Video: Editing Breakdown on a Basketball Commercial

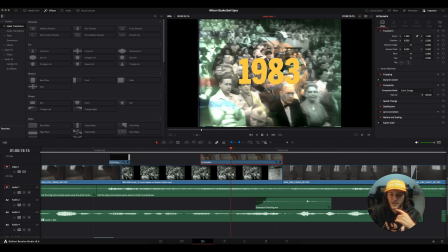493s
So it has that vintage film in the background, and then a recent hero shot of the basketball,
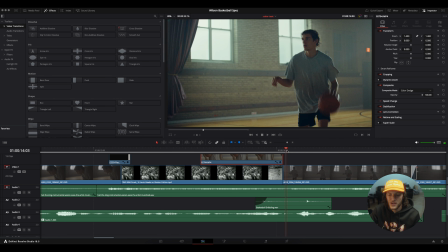501s
and then going straight into Carson about to pass to himself. So I directed this piece and I wrote this piece in pre-production real quick right before we went to shoot.
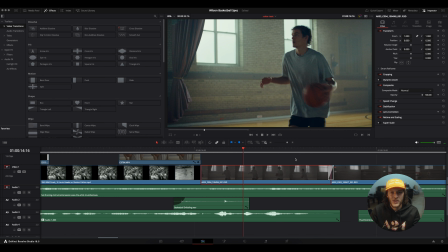516s
And I had this idea of what if we had Carson pass the ball but to himself. So we would whip and then transition that in post so it looks like he's passing to himself.
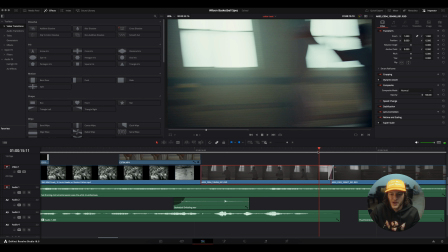531s
So we had him passing at the top of the three, and then I added a quick
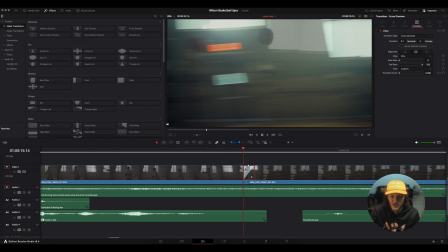542s
cross dissolve,
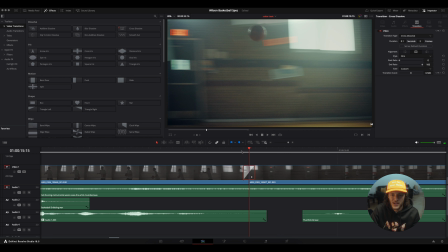544s
and I had it kind of subtle, but if you go slowly, you can see exactly where it cut.
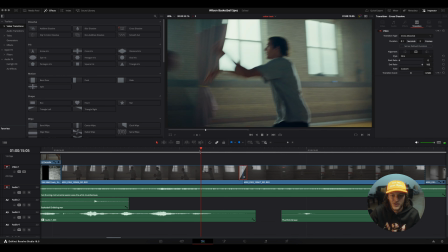552s
It's not the cleanest, but when you watch it in full, it's really not noticeable at all.
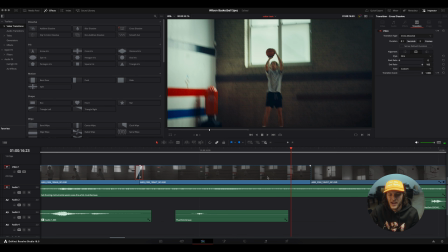561s
So he passes to himself, and then I had him shoot the ball and make it.
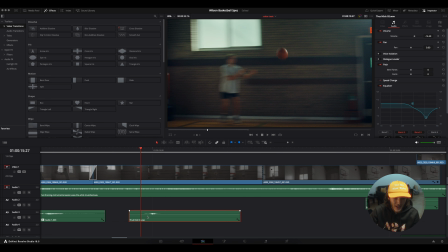569s
So that took some time to shoot, but I added this thud sound as he caught it.
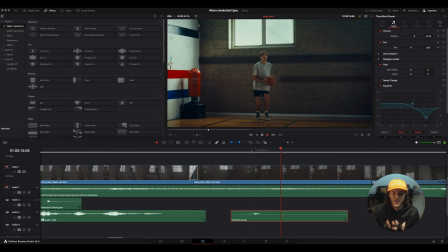576s
So as soon as the ball hit the palm of his hands, adding that thud just shows some emphasis on him catching it.
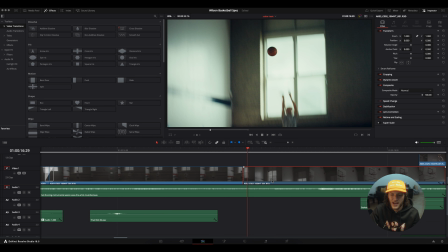584s
And then shooting, I made a cut right here because then I added on this clip a dynamic zoom and ease in and ease out. You can check that right over here and mess with the settings. So this would be a lot slower of a zoom, and then that would be a lot quicker of a zoom,
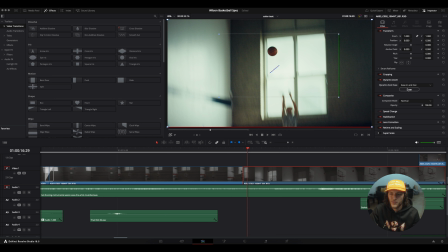600s
and you can swap these back and forth so it goes out or it goes in, and then you can mess with these if you want it linear so it doesn't ease in or out, it's just the same zoom. Ease in would just kind of like slowly ease in and go faster, ease in and out goes fast in and out,
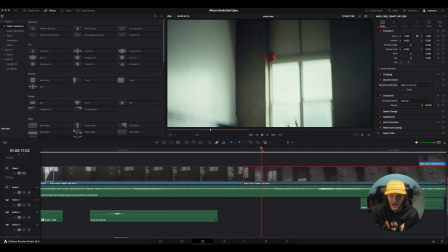619s
or easing in and out. And then I had it kind of zoom in on the basketball and tracked with that.
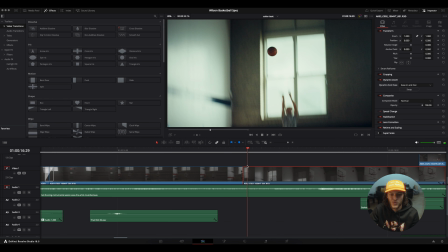627s
So it tracked as soon as the ball went in the hoop, it kind of zoomed in on that.
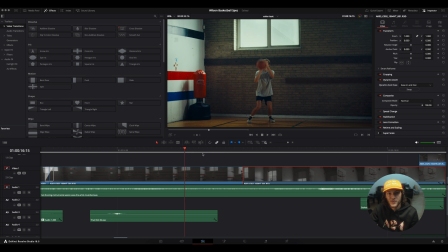635s
We had zoom lenses, but I figured it would be a lot easier to do that in post, rather than having Alex focus and zoom at the same time. We didn't have a first AC or a focus puller or anything, so that just ended up being a lot easier in post-production.
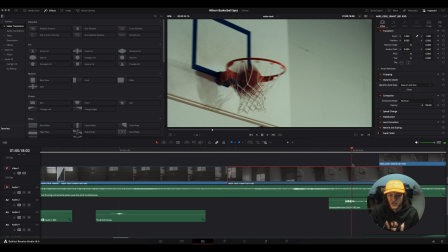653s
Adding sound design to the swish, one of the most satisfying sounds ever.
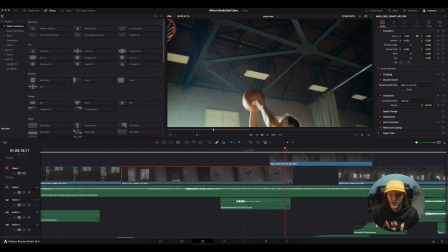658s
And then going into kind of like a tease. So I added this clip right here to tease him dunking without him actually making it.
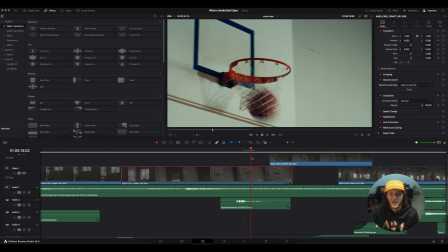666s
So you don't get to see the payoff quite yet. You save that to the end.
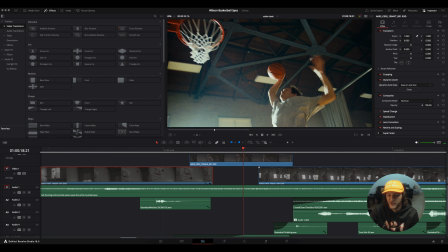673s
So showing him dunk right there, I added some film flash. It just kind of fit the vibe. I think that film flashes can be overused at times, but it fit the vibe of this video just because it is kind of a vintage throwback history telling.
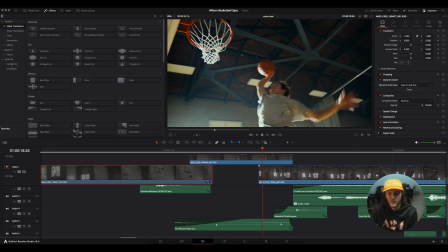688s
So going in between the new footage and the old footage, I think the flashes kind of were complementary. Having another riser here as he's going to dunk, so it's like whoosh.
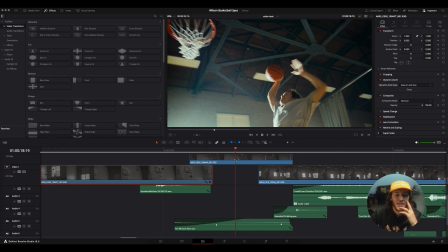702s
That was the worst way to explain that. Please forgive me. That was really cringy.
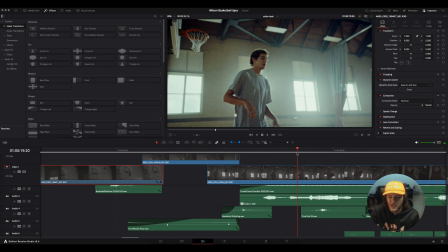708s
And then more sound design, clip of him kind of setting, and then
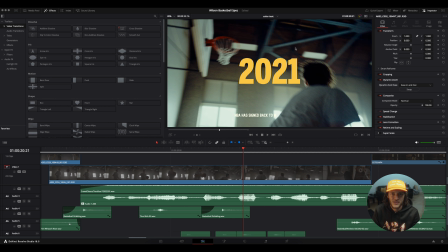718s
present year of when Wilson officially signed as the NBA basketball.
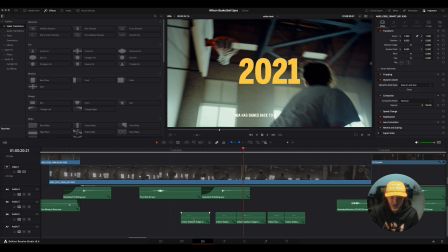726s
Sound design, just simple stuff. It's nothing too extraordinary.
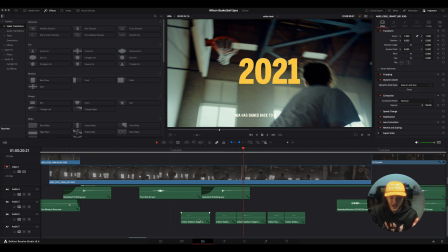730s
The same basketball dribbling, sneaker squeaks on the court, and then the swoosh as he dunks it in there, and then goes right into another shot of him dunking.
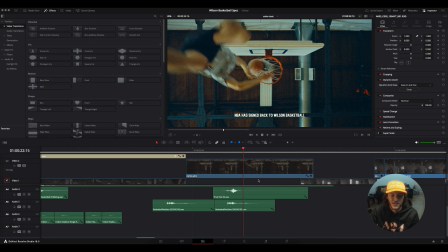745s
Lots of dunking because he can dunk, and it was cool, so might as well just capture it all.
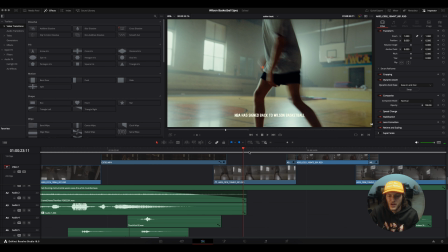752s
And then another quick cut to the slower shutter speed shots.
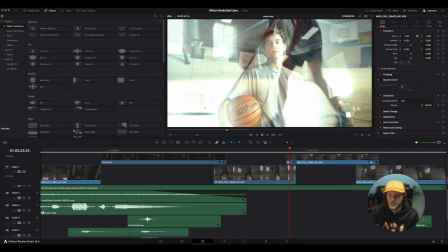760s
Hero shot of Carson. I added another composite thing, and I just did an add.
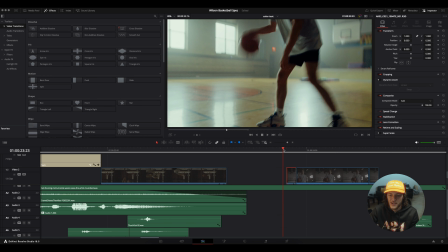766s
So it's kind of like a flash without adding a flash above it, but it kind of gives that transition flash vibe.
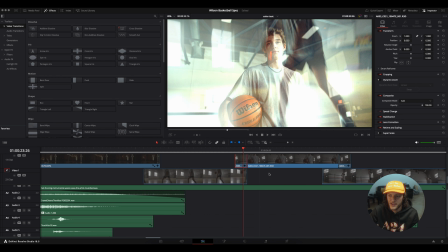775s
So I just made a cut on this clip and then added the composite to that clip and then made this one normal.
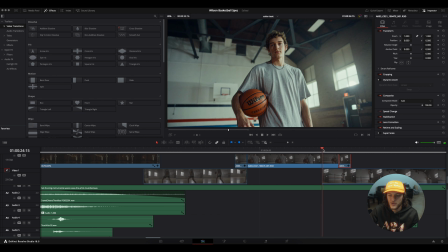782s
And then same here on the outro transition for this hero shot.
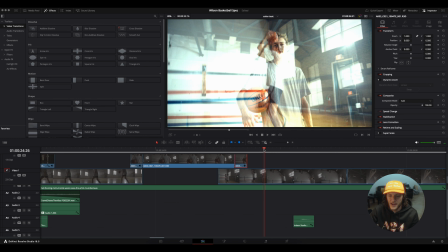789s
It's kind of like a film flash vibe, and then going into him shooting.
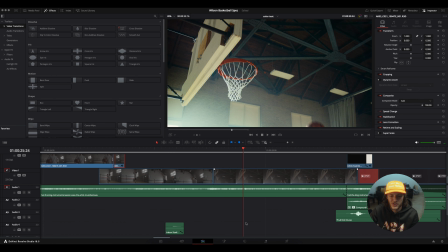796s
And then the last shot is kind of like the shot that we teased, but it's a different shot of him dunking.
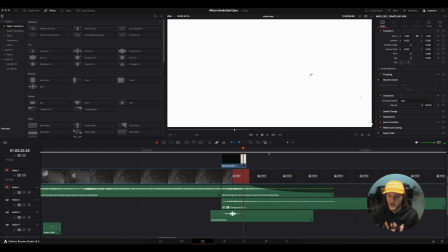803s
And then you see it go in, flashes to the logo. Wilson bonded by ball.
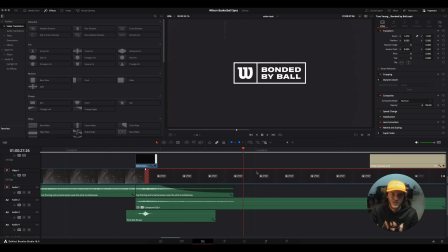811s
I took this actually from a Wilson video and incorporated it into this just to make it seem more legit. And then I kind of added my own animation right here.
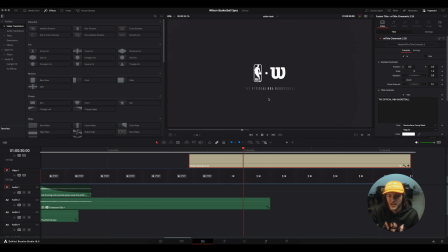827s
The official NBA basketball down there, that wasn't in the clip, so I added that. There goes an alarm. You can ignore that, but alarm? that was my alarm.
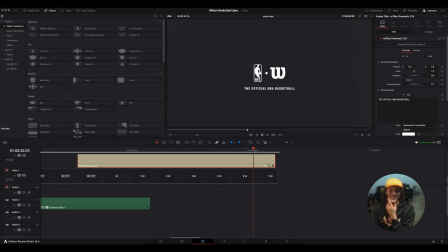841s
To stop talking? No. Okay, well, I'm gonna use it to come in. Oh, that's fine. That's Josh. Josh helped gaff and grip and really helped with a lot of this shoot.
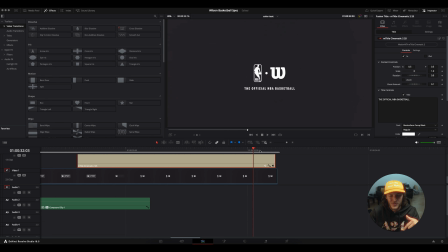857s
So I'll link everyone in the description of this video. And I think that that's honestly everything.
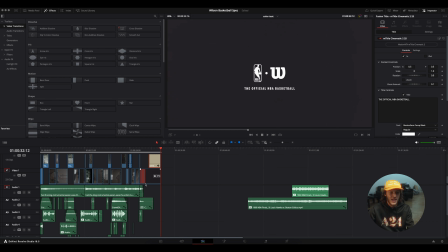864s
If you have any questions on anything editing related or just any questions in general, you can leave them in the comments and we'll get back to you guys as soon as we can. Hope you enjoyed the video. Make sure to follow us. Everything will be in the description below. I think that's it for this one. Peace.